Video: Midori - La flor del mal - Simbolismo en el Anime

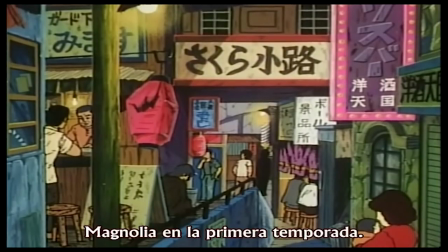El metraje está dividido en cuatro partes, prólogo, canción primera, canción segunda y canción final.
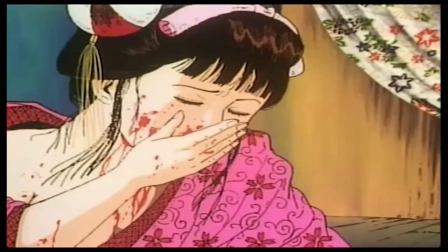En todas ellas está la presencia de dos flores, el sakura o flor de cerezo y las camellias.
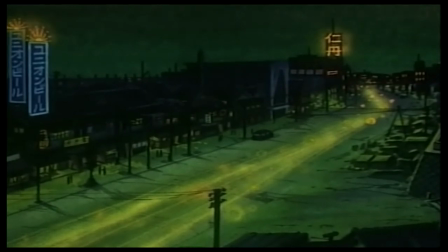Pero antes de seguir con el análisis detengámonos un momento en el valor simbólico y lo que significan para la cultura nipona estas dos plantas.
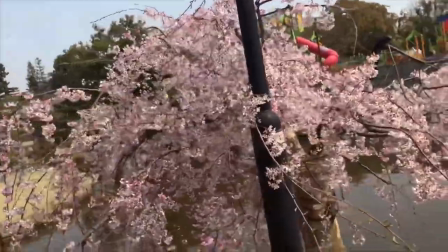La flor de cerezo, o Sakura, representa lo fugaz de la vida, y es que solo florecen una vez al año, al comenzar la primavera y durante un mes.
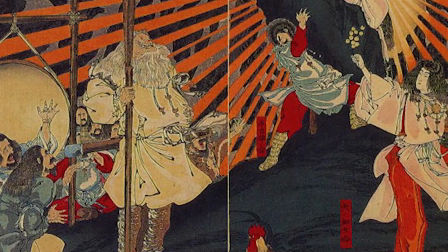Por eso se la asocia con lo efímero y con la mortalidad, por su corta duración. También es un símbolo de los samuráis, os explico.
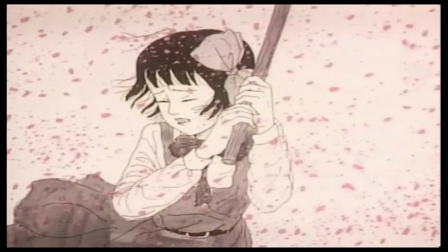La Sakura es delicada y con el viento enseguida se cae. Así se puede disfrutar de su belleza y al caer en su plenitud no da tiempo a verla marchitar.
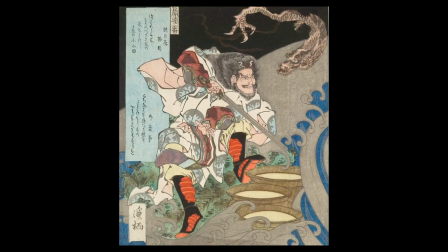Deja que te explique. Las aspiraciones de un samurái eran morir en su mejor momento durante la batalla y no envejecer ni marchitarse, como tampoco se marchita la flor del cerezo en el árbol.
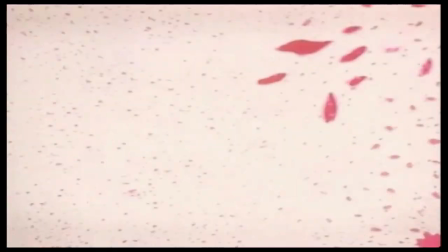Además, los pétalos al caer recuerdan las gotas de sangre. Bueno, centrándonos en la pere y sobre lo que os he comentado,
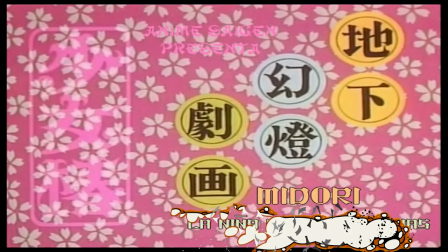que el nombre de Midori se acompañe de la Sakura nos invita a pensar que la vida de Midori será breve y también funcionará como símbolo de esa inocencia perdida.
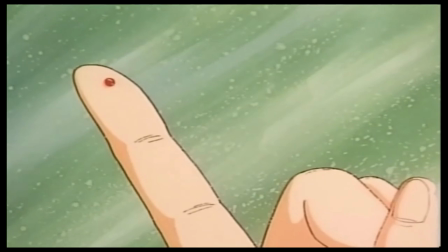Por otro lado, la otra flor que destaca es la camelia.
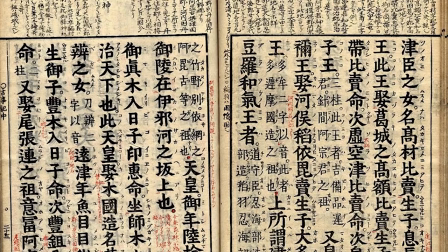Cuenta una leyenda japonesa escrita en el libro histórico más antiguo que se conserva sobre la historia de Japón titulado Kojigi,
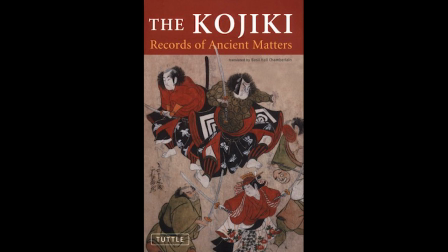que significa algo así como el libro de las cosas antiguas, que Susanowo o Susanu,
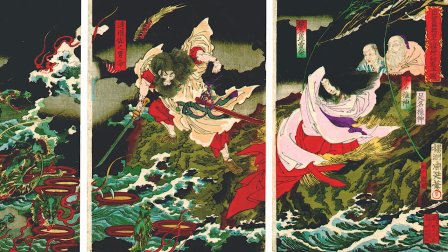dios del viento, la lluvia y los huracanes en la mitología japonesa, venció a una serpiente de ocho cabezas con su espada.
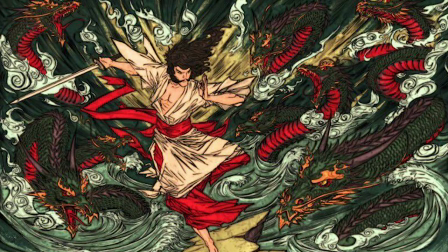Después se acercó a una princesa y pidiéndole matrimonio, apoyó su espada ensangrentada en la hierba, que se tornó roja.
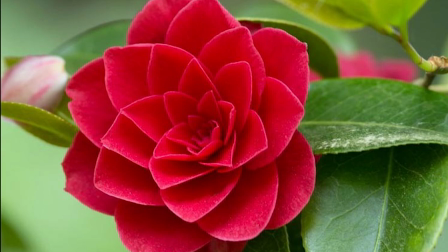De esa mancha apareció un arbusto con camellias y su característica era la de no perder los pétalos, sino desprenderse completamente de la planta al marchitarse.
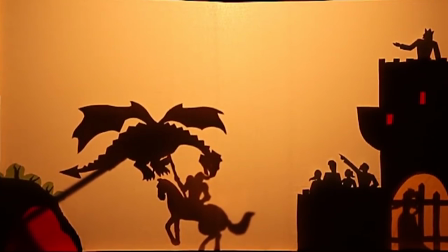Fijaros en el contraste que hay entre estas dos plantas. Aparte, fijaros en esto, es interesante porque los catalanes tienen una leyenda parecida sobre San Jorge y el dragón.
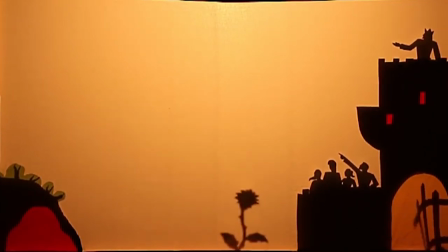De la sangre que brotó del dragón, después de que el santo acabase con su vida, salió un rosal, por eso el día de San Jordi se regalan rosas.
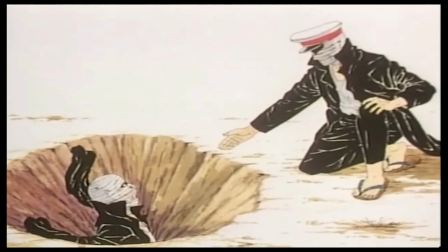Es curioso ver como culturas aparentemente no conectadas comparten la misma simbología mitológica.
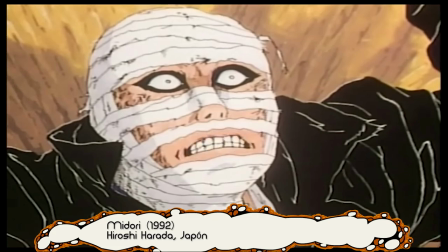Reptil, sangre y princesa son comunes en ambas historias.
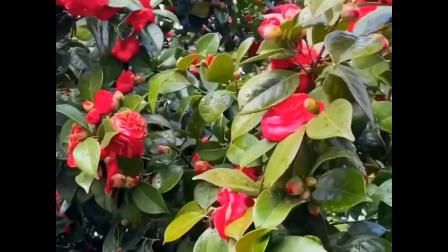El Tsubaki, que es el nombre que recibe en Japón esta planta, se asocia con la humildad y el amor perfecto,
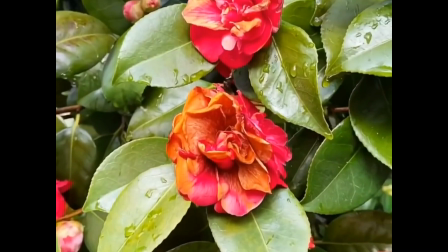porque sus pétalos nunca se separan, recordad que se marchita sin deshojar, y por supuesto,
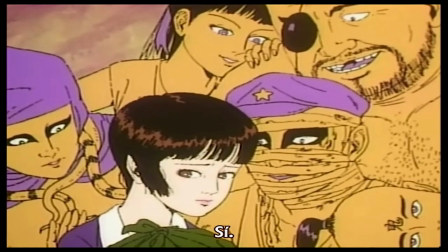se la asocia con la sangre. Y bueno, aterricemos estos conceptos sobre la historia. Todo está plagado de alegorías florales.
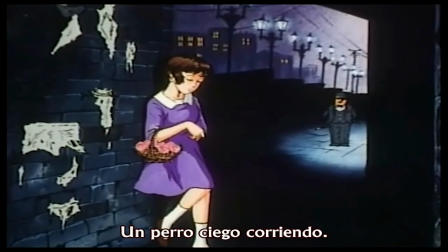Nada más empezar la película nos encontramos con Midori vendiendo en la calle Camelias. A última hora aún no ha conseguido colocar ninguna.
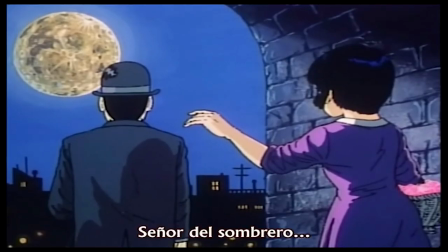Uff, eso tiene muy mala pinta. Todo está feo hasta que aparece un hombre que le tiende la mano ofreciéndola a un hogar y que le compra todas las flores.
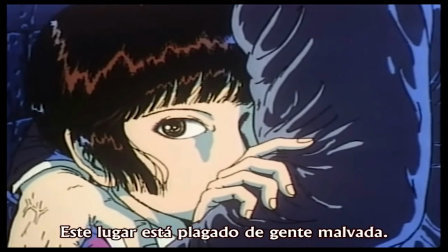Realmente esta escena anticipa lo que se viene por delante. Ese señor le está ofreciendo una propuesta envenenada.
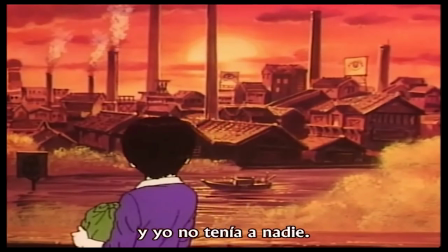La engaña con la falsa promesa de ayudarla, aunque lo único que quiere es llevarla al circo que dirige para ponerla a trabajar de una manera muy barata.
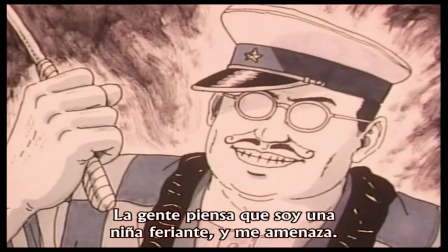Que adquiera todas las flores es una metáfora de que está comprando su inocencia.
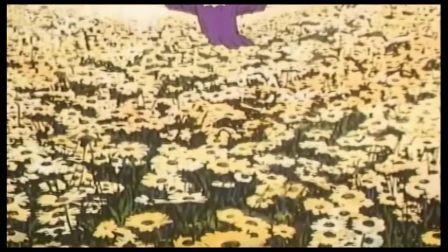Y no solo se usa en el anime para mostrar los acontecimientos de una forma anticipada, también sirven para hablarnos del estado anímico de Midori.
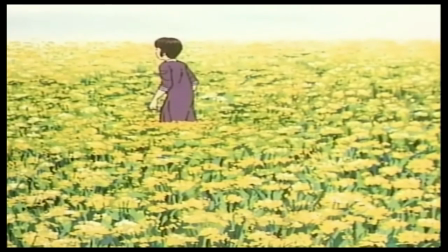Siempre que aparezca sonriendo o disfrutando de la vida, llevará flores de color amarillo,
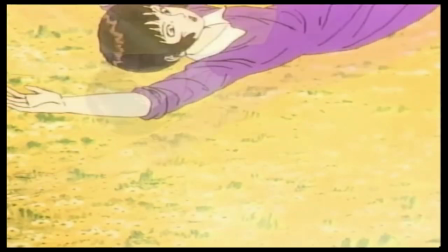o incluso en sus mejores momentos se revolcará sobre un manto de brotes amarillos.
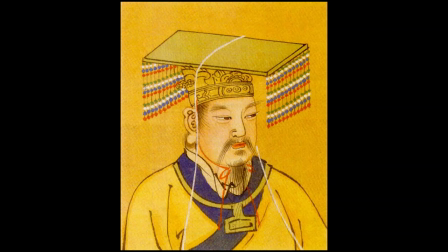Para la cultura japonesa, el amarillo está relacionado con el emperador, al que apreciaban mucho, no es fake.
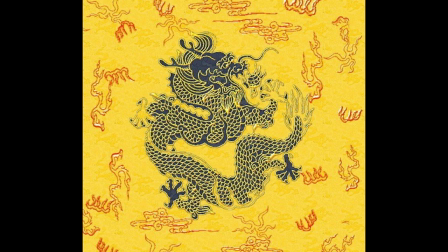También se relaciona con la sabiduría, con el buen camino, es decir, proyecta valores positivos.
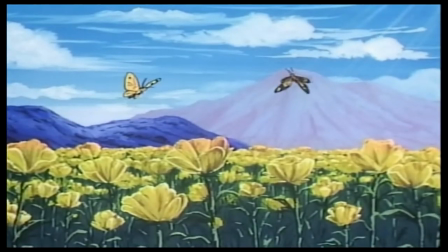Justo por eso, Midori se acompaña de ese color cuando está contenta. Y también relacionado con lo pasional tenemos al enano.
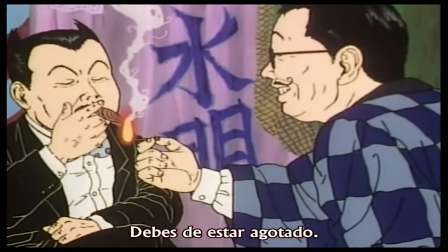Este personaje no aparecía al inicio con una flor en el pecho, hasta que comienza una relación con Midori.
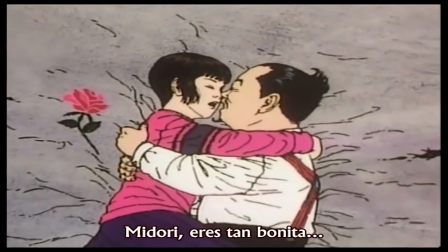Así el autor nos está dejando una imagen de la unión con la niña de las camellias. Y fijaros en esta misma escena.
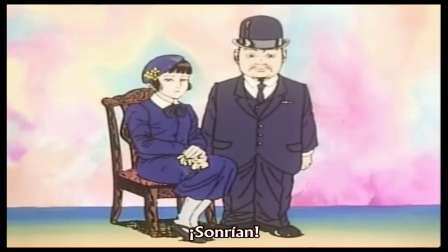En el gorro de Midori también aparece una flor amarilla, es decir, ella está feliz.
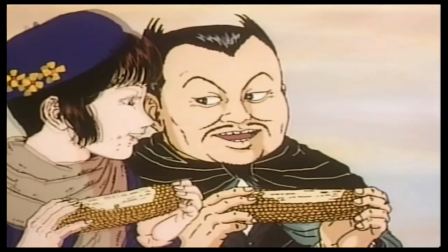Y siguiendo con esta hermosa y romántica historia de gente que se lleva 50 años de diferencia siendo ella menor de edad, está una de las escenas finales.
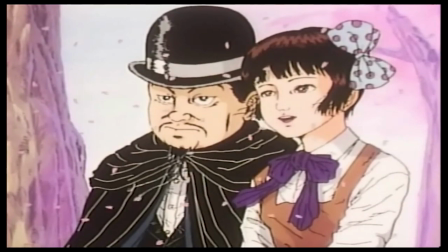Aquí tenemos a la pareja, decidiendo empezar de cero.
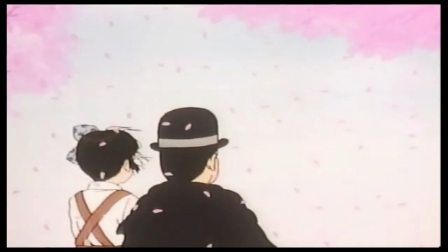En ese momento comienza a caer una lluvia de flores de cerezo.
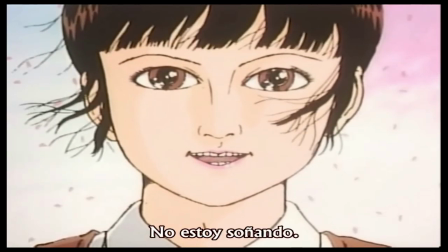Con lo que ya hemos explicado qué significa, os podéis hacer una idea del terrible simbolismo que esconde una escena tan poética.
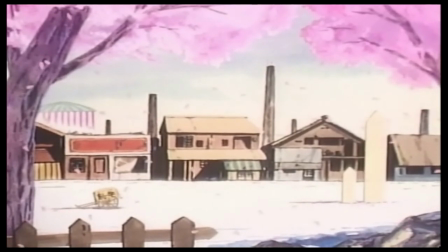El autor nos dice que se avecina a una ruptura.
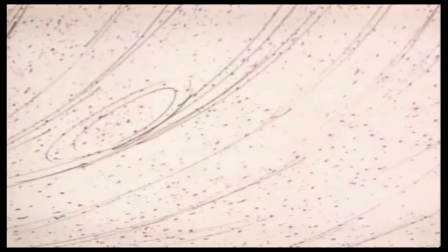Recordad, los pétalos cayendo sueltos implican separación y la flor representa el sacrificio y lo efímero.
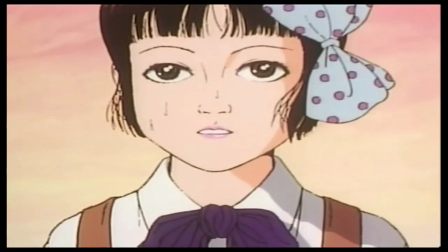Algo va a pasar que sea muy trascendente y que además no tiene nada de buena pinta.
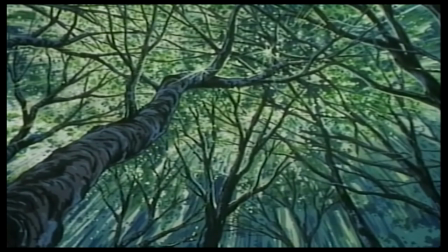Existen muchos más ejemplos simbólicos donde las flores nos están contando cosas,
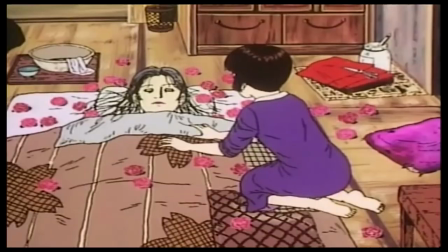convirtiéndose en el principal elemento narrativo, como puede ser el momento en el que Midori descubre que su madre no está viva.
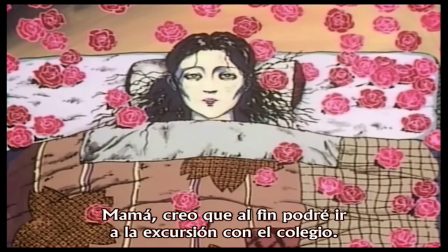Si os fijáis está rodeada de camellias, que ya sabéis que se asocia a la sangre y de nuevo nos anticipa un hecho traumático.
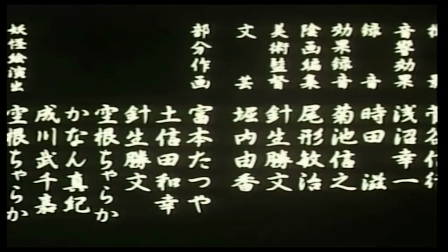Y por si acaso creéis que eso son las divagaciones de Feo, cuando el anime salta a créditos, ¿sabéis de qué habla la canción final?
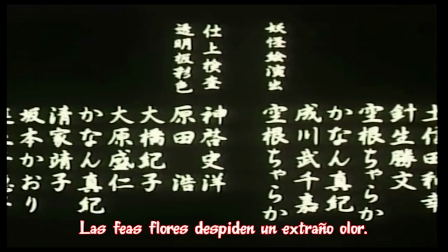En efecto, de flores. Y como podéis leer, de otros elementos que también hemos tratado en este análisis.
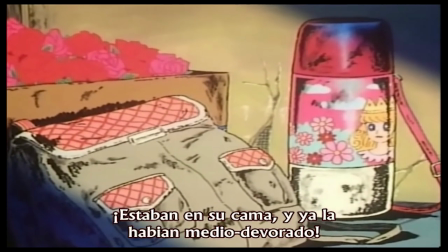Y ya saliéndonos de este plano simbólico al más puro estilo Clifford Girls, vamos a continuar.
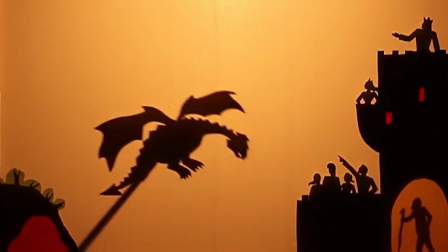La historia de Midori es algo que, al igual que el mito de San Jorge, se encuentra latente en nuestro imaginario colectivo.
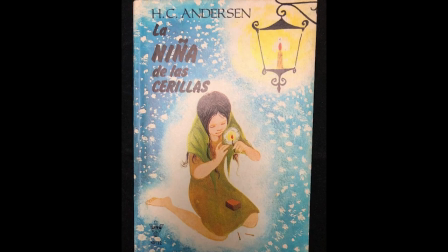Para Europa tenemos una narrativa similar que es el de la niña de las cerillas. En ambos casos nos encontramos con una historia sobre niños abandonados que terminan muy mal.
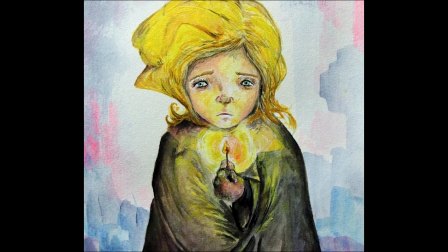Son relatos que nos hablan de la desprotección de la infancia, a todo esto.
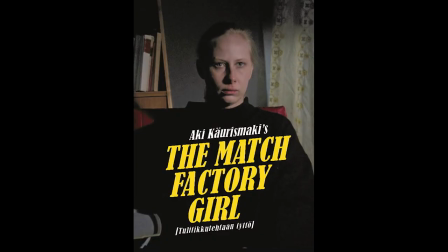Kaurismaki tiene su propia versión de ese cuento de Hans Christian Andersen, donde siguiendo esa línea de relatar los problemas de los más pequeños,
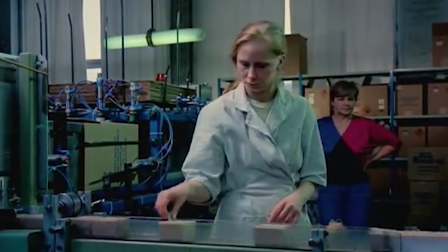hace un recorrido por las penurias, las malas condiciones de vida y las angustias existenciales de la clase obrera finlandesa.
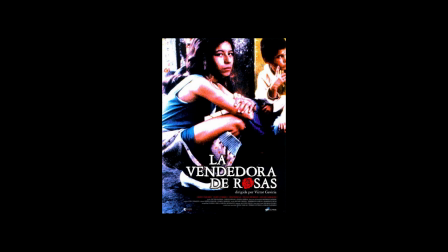Y ahora que lo pienso, Colombia tiene La Vendedora de Rosas, que al fin y al cabo es también la misma historia.
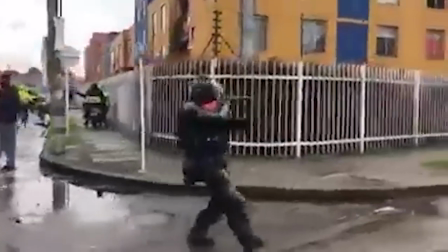Pero formato drama latino. Bueno, ¿qué os voy a contar? Todo mi apoyo para Colombia, que está además ahora mismo con una lucha por la reforma fiscal. Fuerza, peña. Y entrando un poco más en los detalles de la producción, os puedo decir que la cinta desde el principio le acompañó un halo maldito.
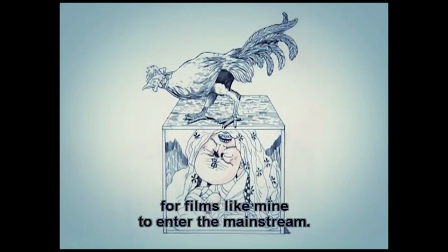Nadie se quiso hacer cargo de su producción. Todos los posibles inversores vieron lo arriesgado que era llevar esta historia de la niña de las camellias a la gran pantalla.
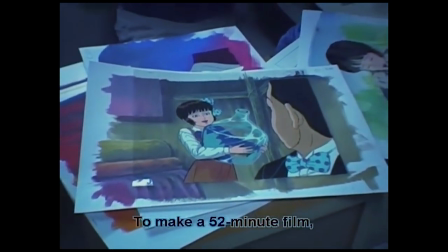Por eso, finalmente, acabó siendo un proyecto muy personal, donde prácticamente todo este trabajo está realizado por un mismo animador.
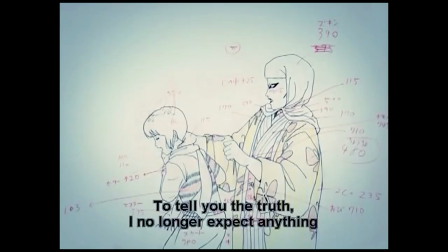El El tipo, llamado Hiroshi Harada, se obsesionó con terminar esta obra y a falta de apoyo económico decidió hacer el mismo casi todo, trabajando los fotogramas uno por uno y llegando a dibujar un total de 5000 planos. Para que os hagáis una idea del esfuerzo que supuso, tardó 5 años en terminar la animación, y ya que estamos hablando de Harada o de Arada.
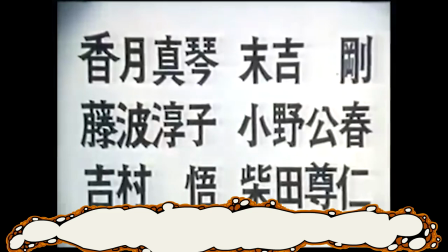Este autor permaneció bajo el anonimato durante mucho tiempo utilizando pseudónimos como Hisari Etsu, en parte para que no se asocie su persona real a la obra.
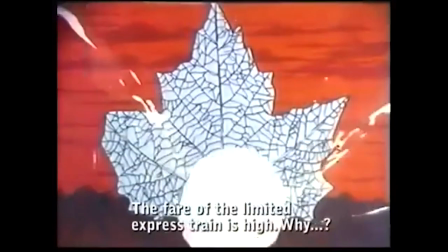De su filmografía me gustaría destacaros su primer trabajo titulado The Dead Lullaby,
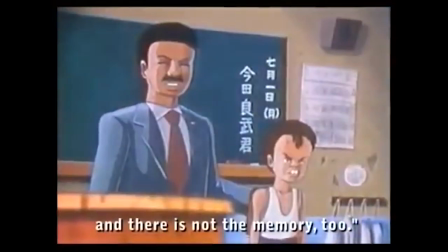o bueno, la canción de Cuna de la Muerte, y que profundiza en el peliagudo mundo del maltrato escolar.
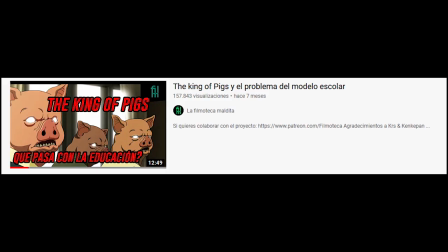Algo que ya hemos visto en este canal a través de la animación de King of Pigs, solo que en este mediometraje se alternan imágenes reales,
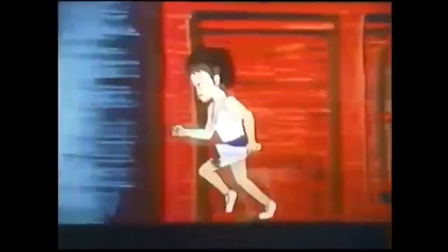dibujo y animación para presentarnos una crudísima historia de un chico que sufre el abuso de sus compañeros de clase.
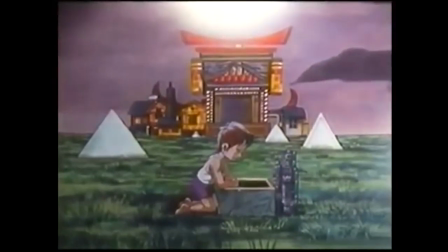Esta cinta tal vez no alcance el nivel de dureza de Midori, pero también es bastante cruda.
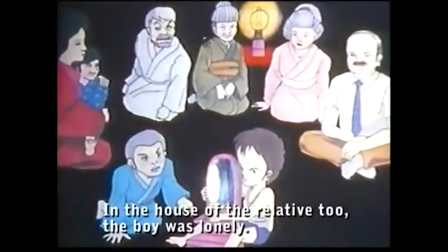Y más teniendo en cuenta un dato, y es que este trabajo tiene un toque autobiográfico ya que Harada, desde niño, fue víctima del bullying.
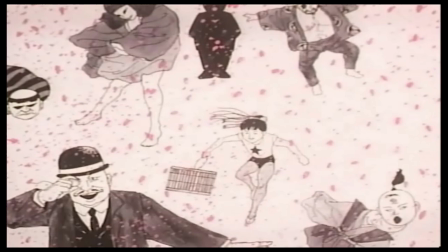Y ahora reflexionemos sobre algo. Midori es una cinta de culto por muchos motivos.
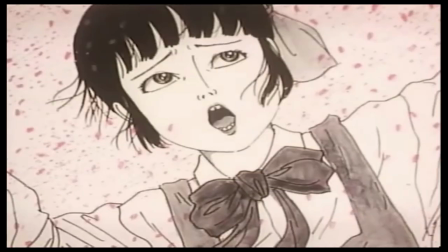Para empezar, por tener un riquísimo universo simbólico, pero sobre todo, no nos engañemos,
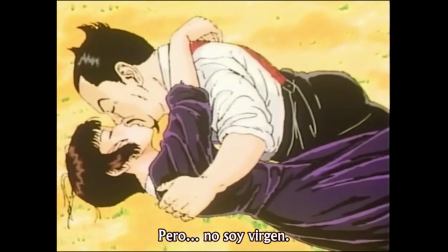es recordada por tal vez ser la cinta anime más gore y salvaje de todas. Y aquí viene lo bueno.
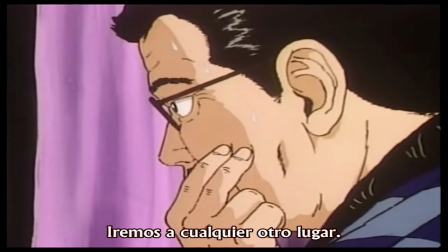Para conseguir ese título o ese honor, no tuvo que valerse ni del terror, ni de la fantasía, ni de la ciencia ficción,
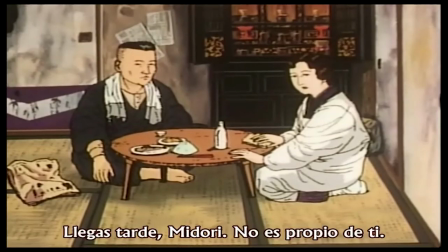simplemente hizo una lectura salvaje de la realidad, y es que el ser humano puede ser más peligroso que la peor pesadilla.
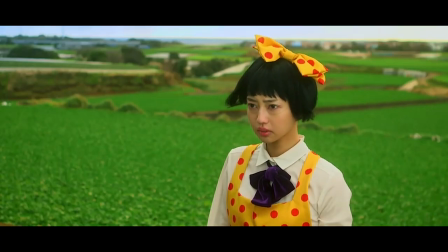Por cierto, en 2016 se realizó la película con actores y, bueno, no llega a ser una gran cosa,
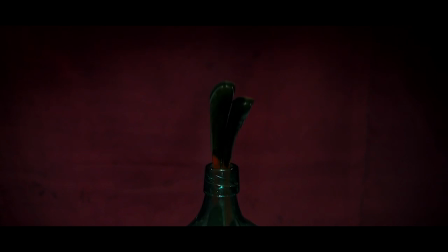pero vale la pena revisionarla solo por ver cómo se las ingeniaron para pasar esas imágenes tan explícitas al mundo real.
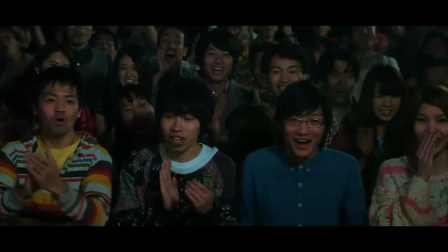Aparte, está contada de otra manera, desordenaron los actos para meter algún que otro flashback y así se mantiene un poco la sorpresa.
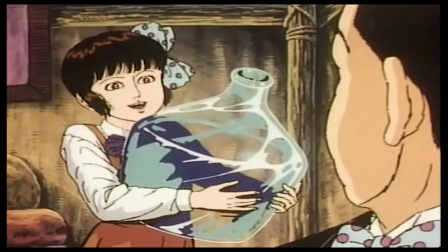¿Y qué más os puedo contar de este metraje?